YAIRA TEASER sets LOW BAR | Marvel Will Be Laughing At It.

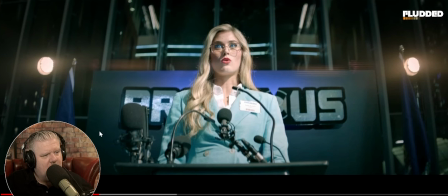479s
a light this one's a lighter thing and maybe it's a mic i know it's just all about i mean i did notice the mics and i thought
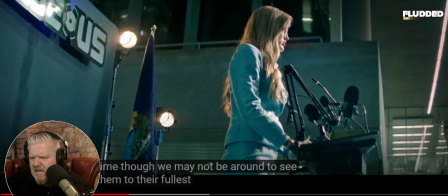486s
time though we may not be around to see them to their fullest fruition but we
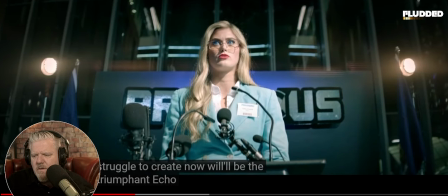491s
struggle to create now the triumphant echo from the past from
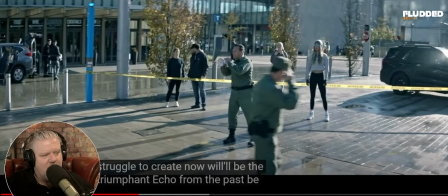496s
the past triumphant echo from the past this is naff writing man so she's now come out
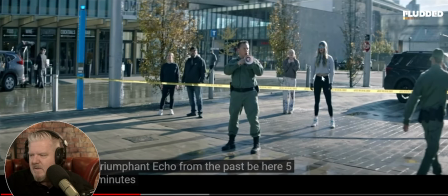504s
nobody's looking at the fact there's a woman with blue eyes glowing in the background all these people have not looked to see who's this hottie who's kind of appeared this is the uh sound department packing up going on because they've had enough this guy here's not going up to him saying who the
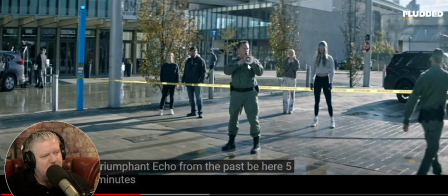520s
hell do you think you are getting back he has the smallest megaphone in the history of megaphones except from the toy shop poor guy and still no you know this this um do not cross line
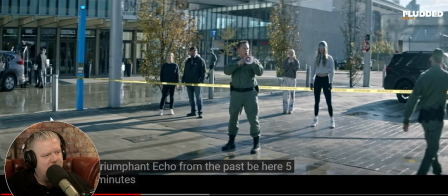537s
ends here so guys just go around the edge here you can come you can come in through this way because this yellow tape just ends there these are such simple things to fix i don't know they should have realized
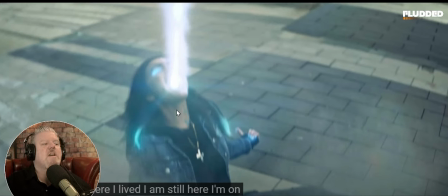549s
that she needs to put her head right back so that there's a line going from her mouth right down into her stomach this looks like uh the line is just it doesn't look right to me it looks like it's coming from the bottom of her jaw i
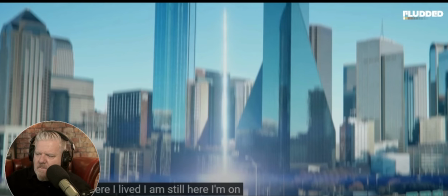569s
mean am i wrong that i might be wrong there but i don't think so and what is this beam of light this
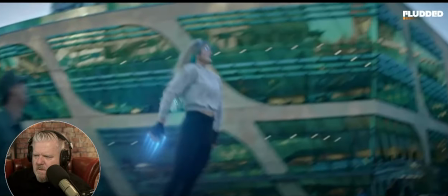580s
is the coming of jesus and where's she going oh she's got little jet packs in
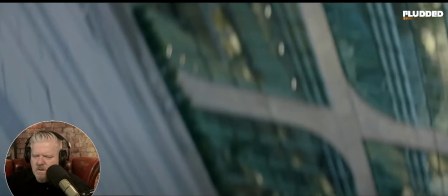585s
her knuckles look chilled what's
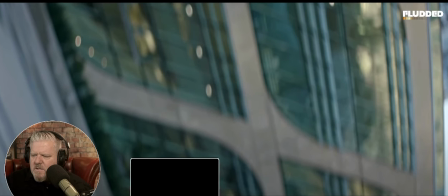594s
this so this is
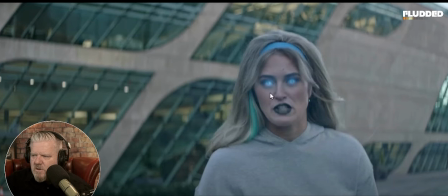602s
this only works if she's looking straight to camera she has to talk straight to camera here she's talking off camera isn't she but because the camera is now the view of the person on the ground which which would be a higher angle than that to be honest yeah she's talking to somebody off
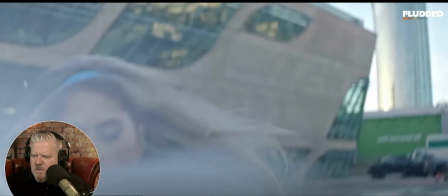618s
camera but for some reason she and now she's punching below the camera but
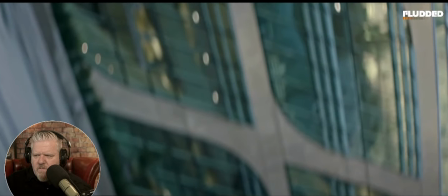626s
but now we're seeing the camera topple over on its side as if it was the pov
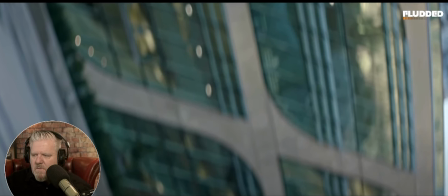631s
of the girl on the ground it just doesn't make you know visual sense
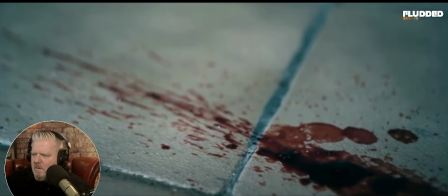636s
we're back outside she's getting up and she's been hit
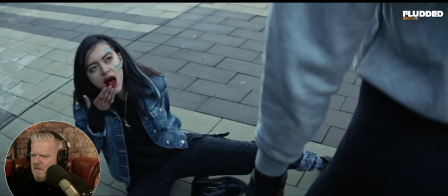643s
again she just spat blood out
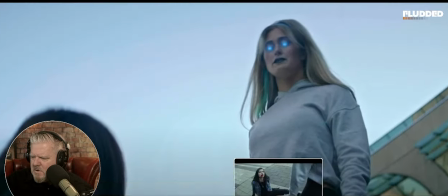648s
let's say you took it like a chump like
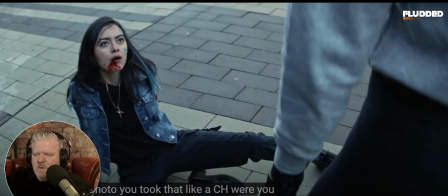653s
it we turn and knock me out what
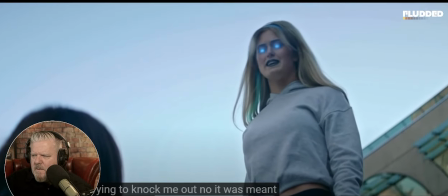659s
do you think she was trying to do so this this is a superhero that
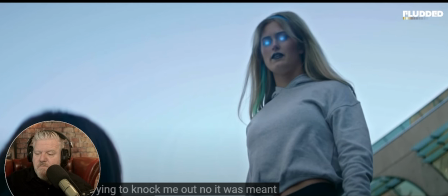665s
kills people this conversation's banal by the way these are two insipid dummies
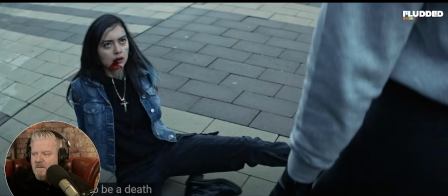671s
there's not there's no smart conversation i mean this is this script's terrible
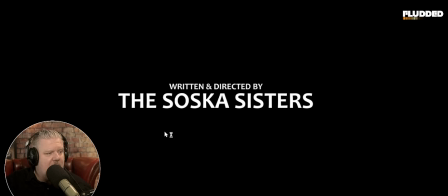681s
this is a fail i'm afraid you got i mean i i i thought these people knew about making films but the the script the words are terrible and the way this is directed there's so many mistakes